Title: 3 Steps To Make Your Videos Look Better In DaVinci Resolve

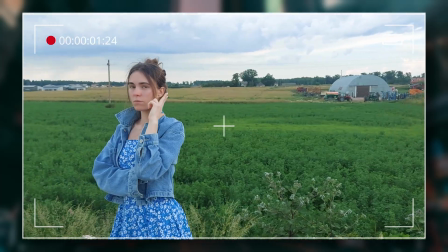[0:00]
So you watch the videos, you learn the rules, you set up your background, your subject, you press record, and your video still looks flat.
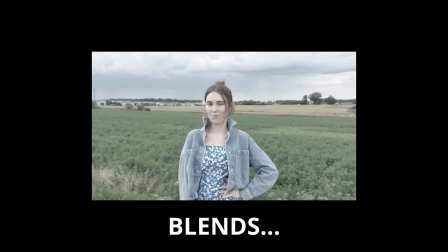[0:07]
Your subject doesn't pop and everything just blends. I've been there, more times than I can count to, which is about 10.
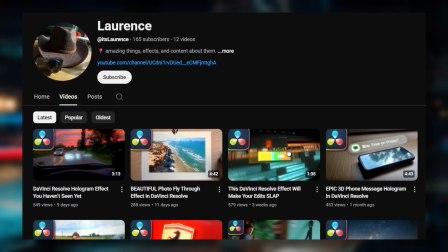[0:14]
Anyways, my name is Lawrence and I will help you to take your videos from this to this in 3 steps.
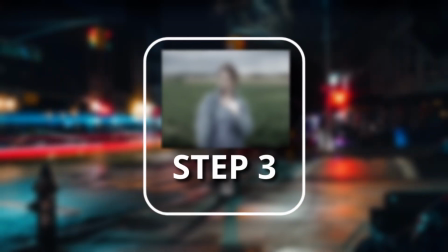[0:20]
The last step is the key to make your subject and whole video pop. Step 1.
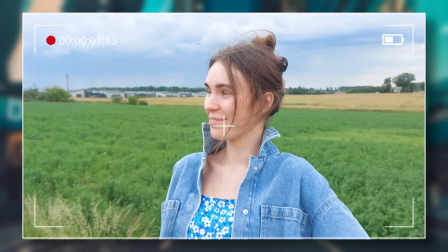[0:25]
Blur. You should know that your subject should stand out while everything else should be blurred.
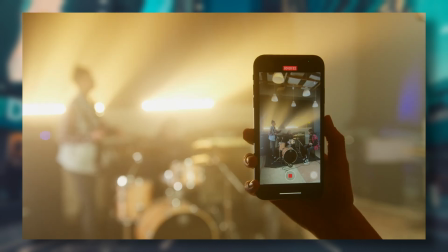[0:30]
But this is not always achievable, especially if you are recording on a phone, or at least not fully achievable.
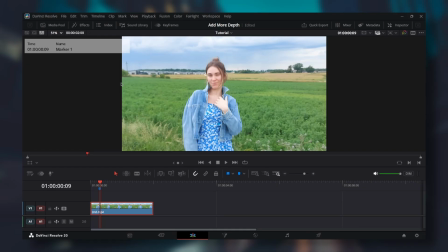[0:37]
I shot this on my phone and as you can see the background is blurred a bit, but it's not quite enough. To fix this, let's go to the color page and add a new serial node.
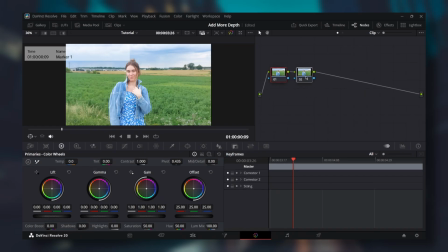[0:48]
A quick tip: right click your node and select node label. Now you can rename your node, which eases the workflow a lot. With new node selected, go to the power windows and select the pen tool.
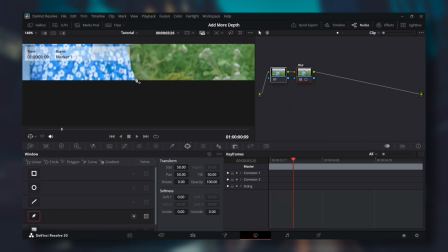[1:01]
If you have studio version, you can use magic mask instead. With the pen tool, draw a mask around your subject. This may take a while, but it's worth it in the end. Invert your mask by clicking this button.
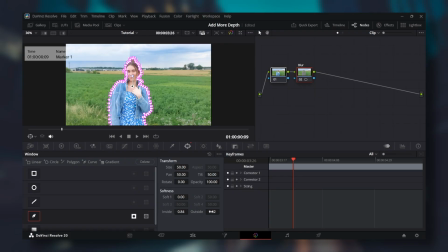[1:13]
Increase softness on the inside and on the outside. This value depends if your background already has some kind of a blur or not. If it doesn't, increase the softness more. If your subject moves, go to Tracker and track your subject back and forth.
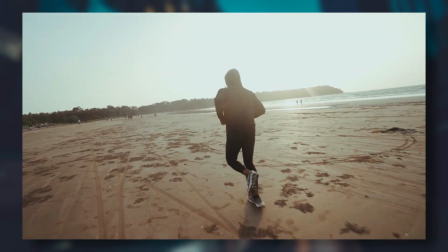[1:30]
If your subject is moving a lot or very fast, this might be an issue, but I'll show you an alternative soon.
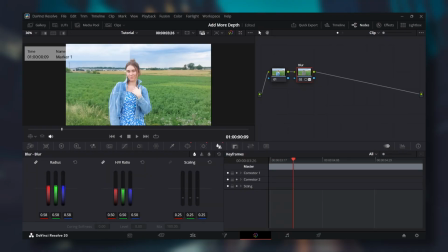[1:36]
Go to Blur and increase the blur. I found that the sweet spot is around 0.60, but it depends on your clip.
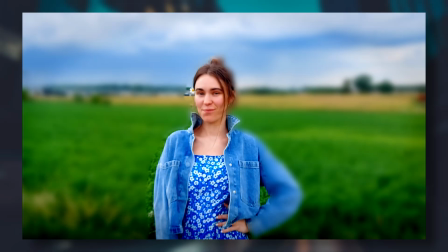[1:44]
If you set the blur too high, it will look unnatural and ruin the scene. Mask lines will also be more visible, so don't overdo it.
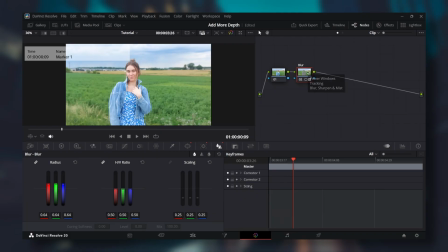[1:51]
Now, if your subject is moving a lot, instead of drawing a mask, you can do something simpler. Go to the power windows, select circle mask, and stretch it so it covers your whole subject. Invert it, go to blur, and increase the blur.
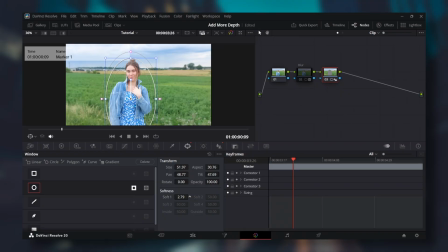[2:08]
Go back to power windows, and increase the softness if you want to make the blur lines fade, which I recommend doing for a smoother look.
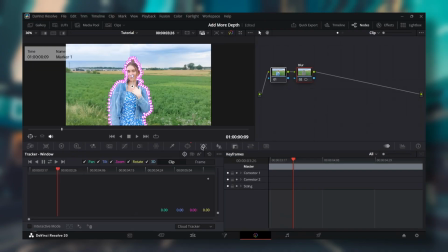[2:16]
Just by doing this, we took the clip from here to here.
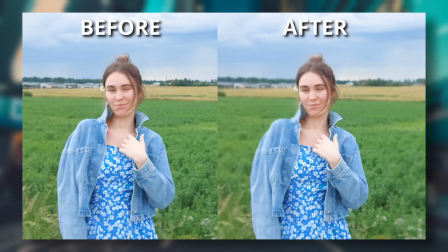[2:20]
Subject already stands out way more than before, but this gets so much better.
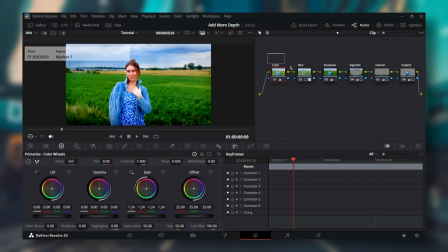[2:25]
By the way, you can do all this process not only for videos, but for photos too.
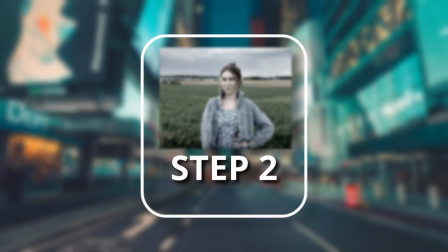[2:31]
I'll show you how at the end of the video. Step 2. Shadows. Lighting plays a critical role in the final result.
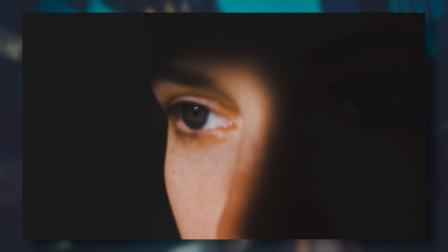[2:38]
It not only lights the scene, but creates shadows. With shadows, we can add depth to our clip and make it more realistic and cinematic.
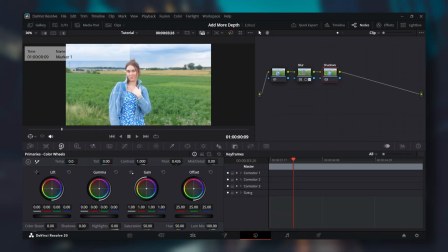[2:46]
In the color page, add a new node and go to the color wheels. There you will find 4 wheels: lift for dark parts of your clip, gamma for middle parts, gain for light parts of your clip, and offset for all of them.
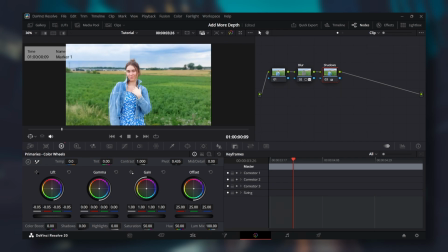[3:01]
Just go ahead and lower the lift. See how the clip is transforming? It already looks less bland and feels more alive. The final value will depend on your clip. You just have to adjust it. You can also change gamma to darken some of your middle parts if you want to.
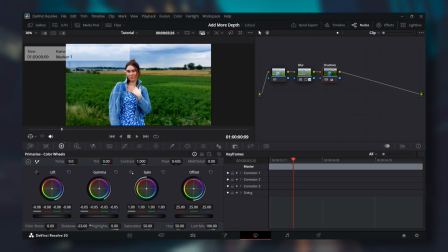[3:17]
Down here there's also an option to lower or increase only the shadows, but for this one we'll stick with lift. Add another node and go to power windows.
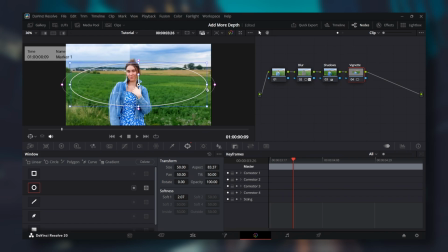[3:27]
Add a circle and stretch it so the side, top and the bottom points nearly touches the borders. Invert the mask and go to the color wheels. Here just lower the offset and it will create a little vignette effect. Avoid lowering the offset too much because the difference will start being visible and we don't want that.
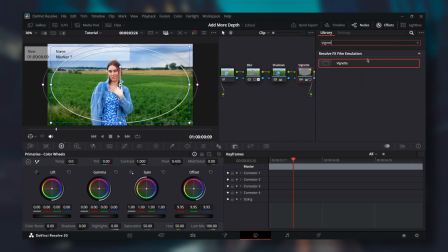[3:47]
You can also just go to Effects and add a vignette from there, but this one lets us to make it look more subtle.
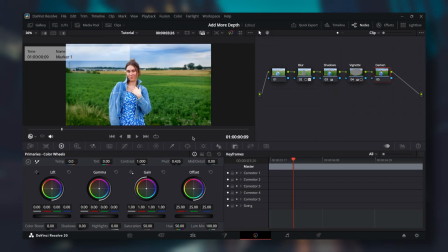[3:54]
Add another new node, go to the power windows, and add a gradient mask.
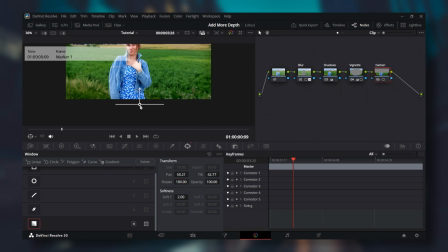[3:59]
Turn it to 180 degrees and place it below your clip. Go to color wheels and lower the offset again.